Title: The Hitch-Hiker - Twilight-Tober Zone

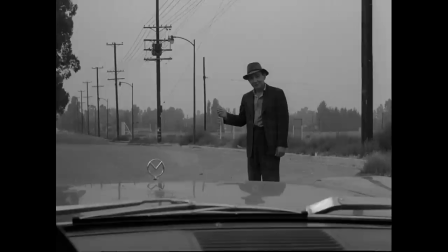The Hitchhiker is a creepy episode. It's just an eerie experience from beginning to end.
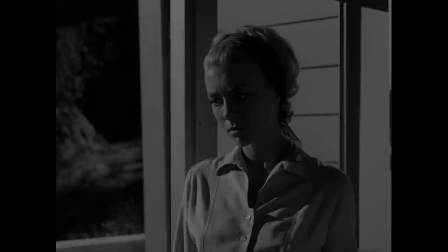I dare say most Twilight Zone episodes don't reach the uncanny, unsettling heights this story succeeds at giving us.
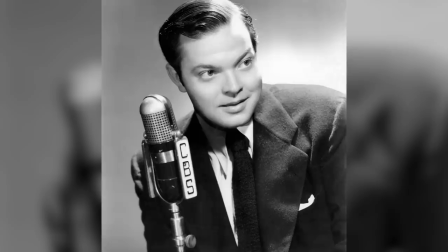It's adapted from Lucille Fletcher's radio play which first premiered in 1941 and featured the voice of Orson Welles in the lead role.
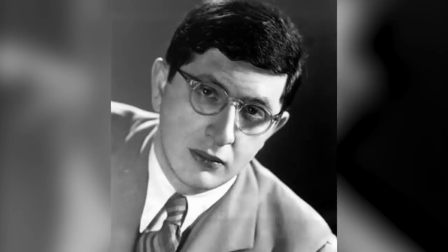Fletcher's first husband was actually Bernard Herrmann, the composer of the first Twilight Zone theme and many of its episodes.
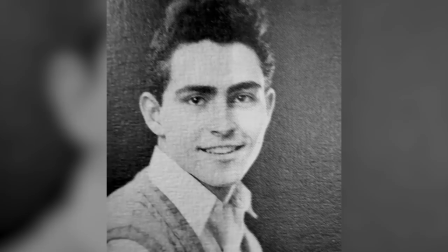He scored the original radio play, and some of that music was used here in the TV version.
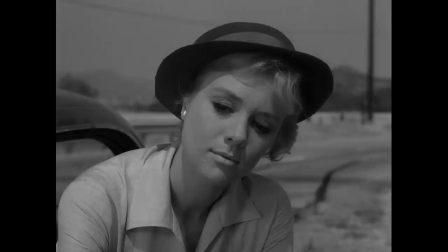Serling heard the radio play when he was a teenager and never forgot it. In his adaptation, he changed the main character to a woman named Nan, which was the nickname of one of his daughters.
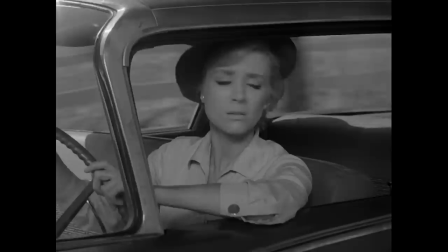Fletcher wasn't thrilled about the gender swap, but most of the main plot points were kept intact.
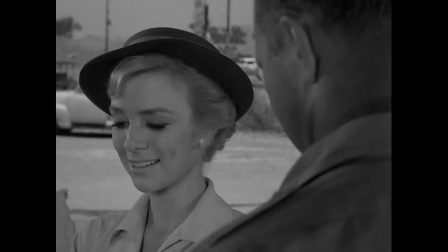Nan Adams is a 27-year-old woman on a road trip from New York to California.
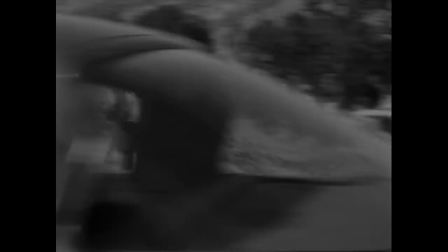After a tire blowout in Pennsylvania, she gets her car repaired and starts seeing a mysterious hitchhiker appear over and over.
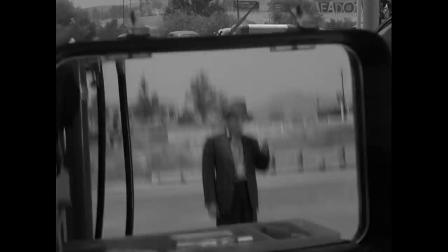No matter how fast she drives, no matter where she goes, he pops up from time to time, with the same blank expression and thumb outstretched in the air.
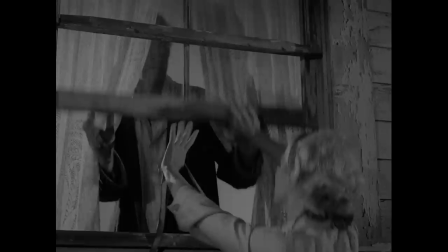Desperate to find a way to lose him, she takes the back roads off the beaten path, but eventually runs out of gas. After being refused fuel late at night, a sailor helps her along.
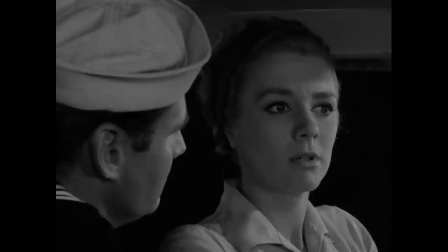Looking for anyone to drive with to protect her from the hitchhiker, Nan convinces the sailor to let her drop him off at his destination in San Diego.
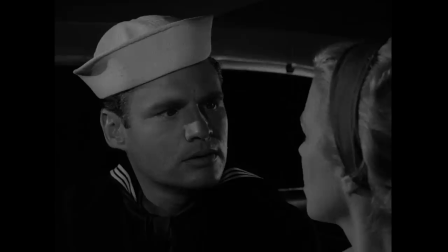However, soon after, she tries to run over the hitchhiker upon seeing him again, and the sailor becomes disturbed by Nan's strange demeanor.
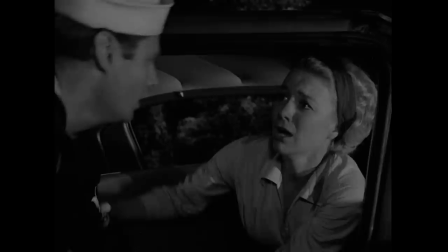To her dismay, he exits the vehicle and leaves her alone.
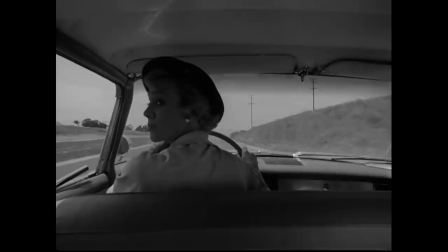Looking to hear a familiar voice, the young woman then makes a call that ends up being much more than she bargained for.
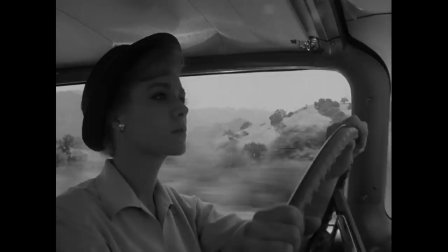This episode is of the regular 25 minute length the series ran for most of its installments, but because of the pacing, it feels much longer.
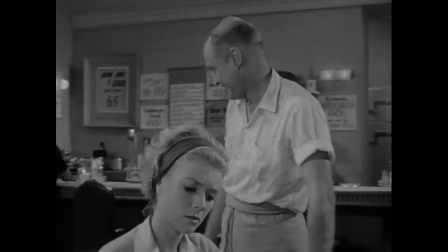And I mean that in a good way. It doesn't drag at all. It really feels like a movie. A Hitchcock movie to be specific.
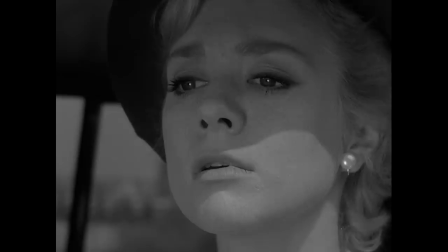The looming sense of dread and overall ominous tone directly correlates with some of Hitchcock's famous work.
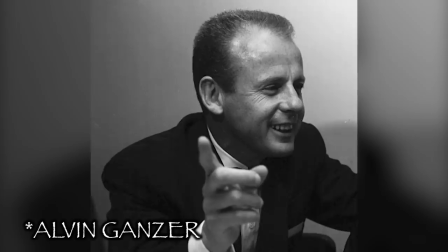Even some of the characters and a few shots remind me of the legendary director's style. Maybe that's why he tried to buy the rights to the story before Serling was able to snatch it up.
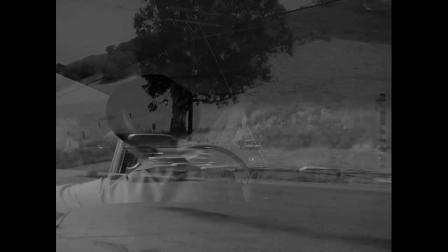In any case, director Alan Ganser did a great job bringing this story to visual life.
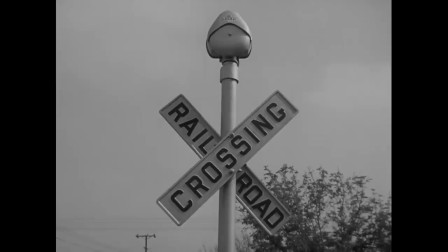Most of it was shot on location across highways and such, and that really helps it feel more authentic.
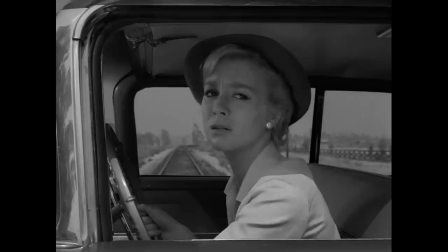Almost too authentic at one point for the production crew. There's a part in the episode where Nan gets stuck on a set of train tracks as an oncoming locomotive barrels toward her.
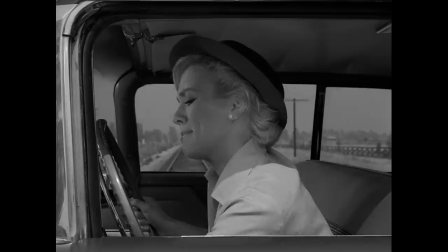The original shot Ganser wanted was directly on the tracks, with the train coming straight on. But when another train passed by the production crew heading the other direction,
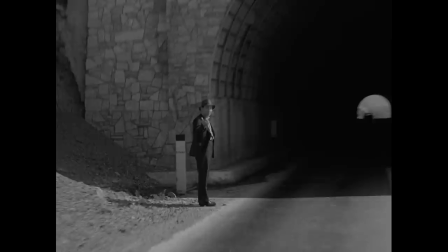they realized that probably wasn't the safest idea and stepped off to the side of the tracks to get the shot.
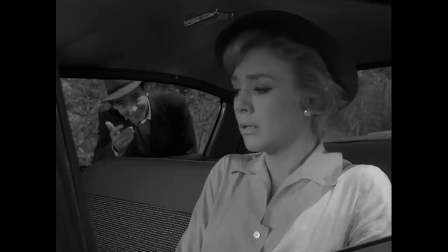The hitchhiker himself and how they shoot him is chilling. He barely does anything, and that's what makes him so creepy.
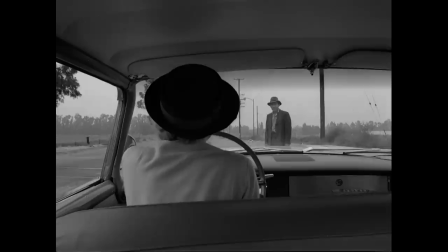It's just this weird, relentless stare.
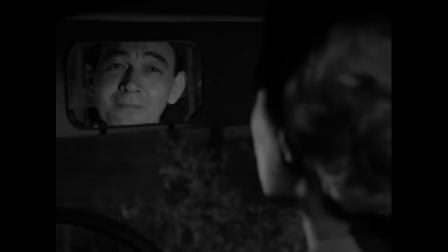Sometimes he kind of smiles and he does have a few lines, but Leonard Strong as this character effectively gave me the heebie-jeebies.
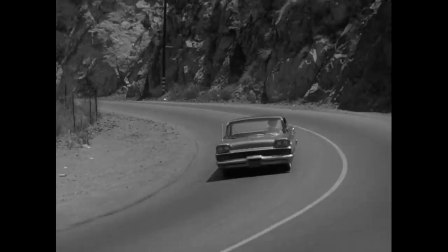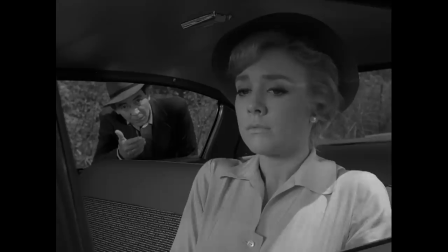Ooh, that freaks me out. Those unexpected close-ups work perfectly.
Heading west?
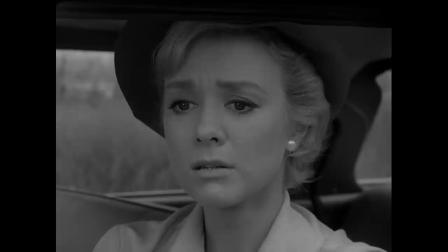No! No, I'm not heading west. I'm sorry.
Inger Stevens does an excellent job playing Nan Adams here.
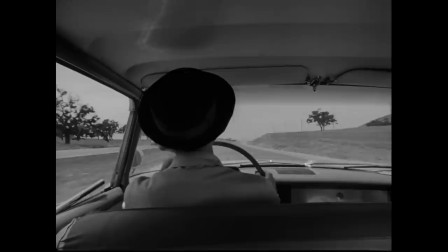Her frightened attitude keeps the character constantly and exponentially on edge throughout the episode.
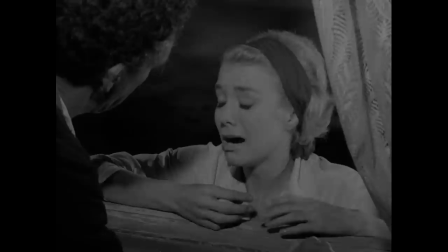With the threat of the reappearing hitchhiker driving her mad, her discussions with the other characters are filled with anxiety.
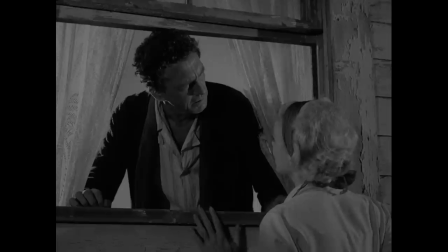I've been seeing this man all the time, but he just stands there and he doesn't do anything.
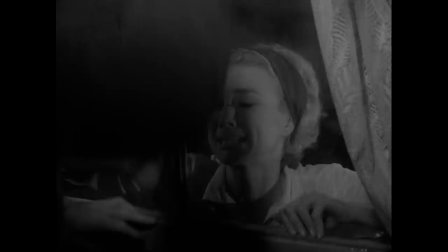I think he's trying to rob me. Well, if he does, then you come back here, and I'll call the sheriff.
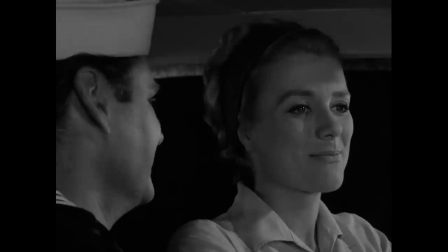No, please!
Her pleas with the sailor to stay with her range from begging to even enticing him with a date.
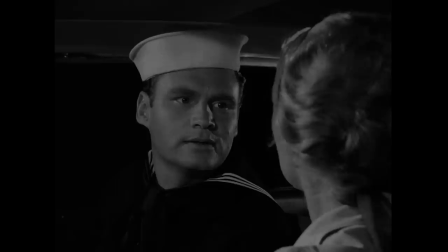Anything to not be alone on the road.
You can't go, you understand that? You just can't go. No, thanks.
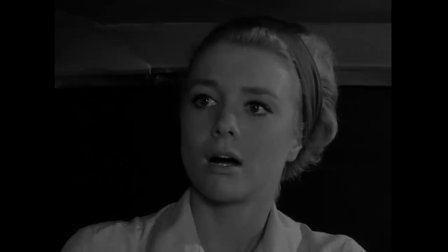Look, I like you. I thought that we could be friends, and I'd kind of like for you to take me out.
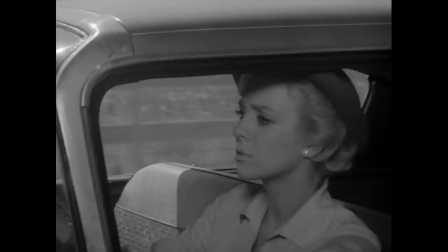I'm sorry, ma'am. Oh, please!
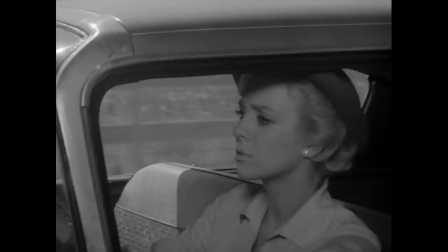The inclusion of several narrations by the character also helped to flesh her out.
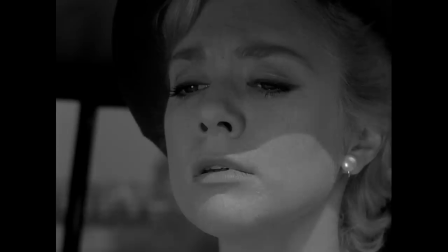Additionally, this was a way to keep a lot of the radio play's original dialogue in the story.
The terror isn't formless.
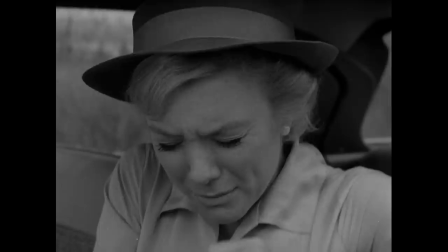It has a form. He was beckoning me.
It helps to hear these words as thoughts, since saying all this out loud wouldn't do the character any favors,
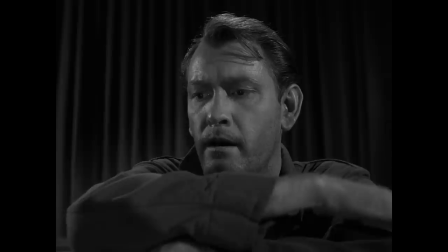as evidenced in a story like Where Is Everybody, where that character doesn't have much motivation to speak,
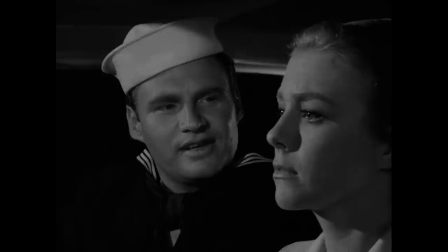but does so anyway. Steven's nonverbal acting is also top-notch. It's underplayed at times, then bursts out in these horrified expressions.
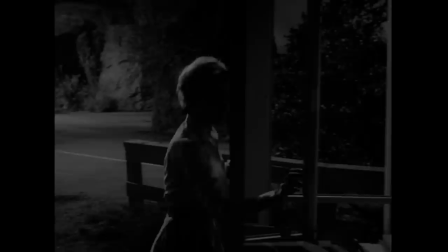Her sometimes dull demeanor seems like a conscious choice on the part of the director and actor, and it all makes sense in the twist.
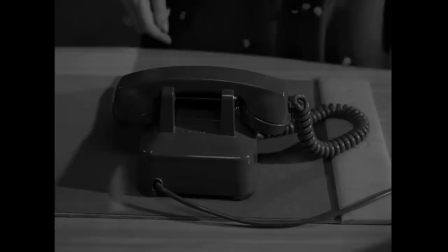After the sailor leaves her to fend for herself, Nan makes a call to her mother so she can calm down, but she's apparently not home because of a nervous breakdown.
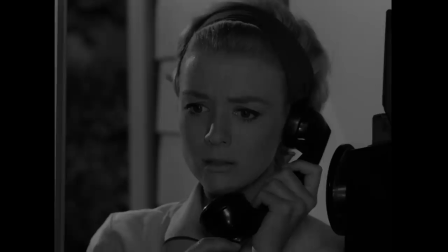What do you mean a nervous breakdown? Well, it's all taken place since the death of her daughter.
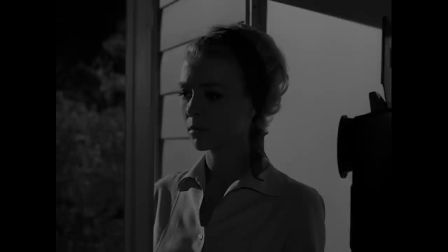Nan was killed just six days ago in an automobile accident in Pennsylvania.
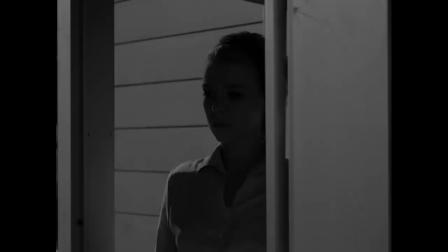Her remaining emotion drains from her body as Nan vacantly returns to her car.
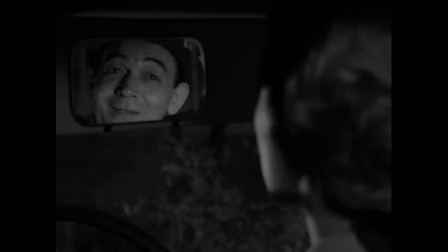I believe you're going my way.
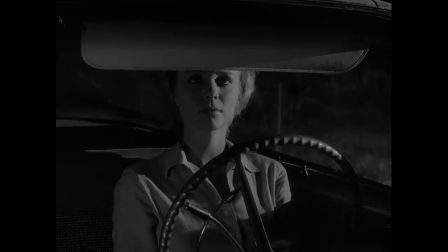The Hitchhiker is meant to be a form of death or the Grim Reaper, and it's one of the better twists in the first season.
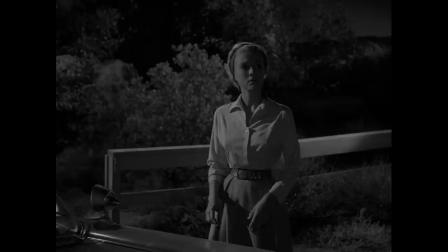This all being a ghost story from the perspective of the ghost was brilliant.
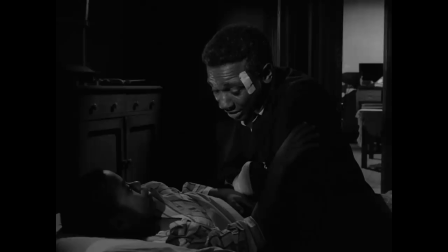I think people often associate The Twilight Zone with being creepy or scary, but there are a whole ton of episodes that don't aim for that at all.
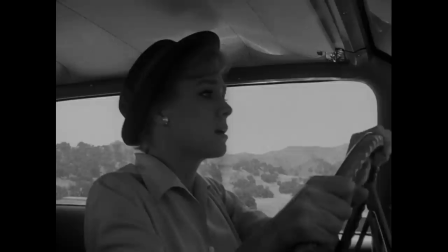However, The Hitchhiker is one of those memorable stories that probably define the series for a lot of folks. It's easy to see why.
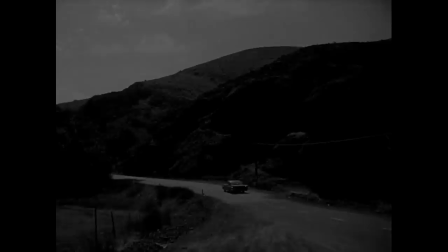This is one to go out of your way to see, but it's just one stop on the winding road that is The Twilight Zone.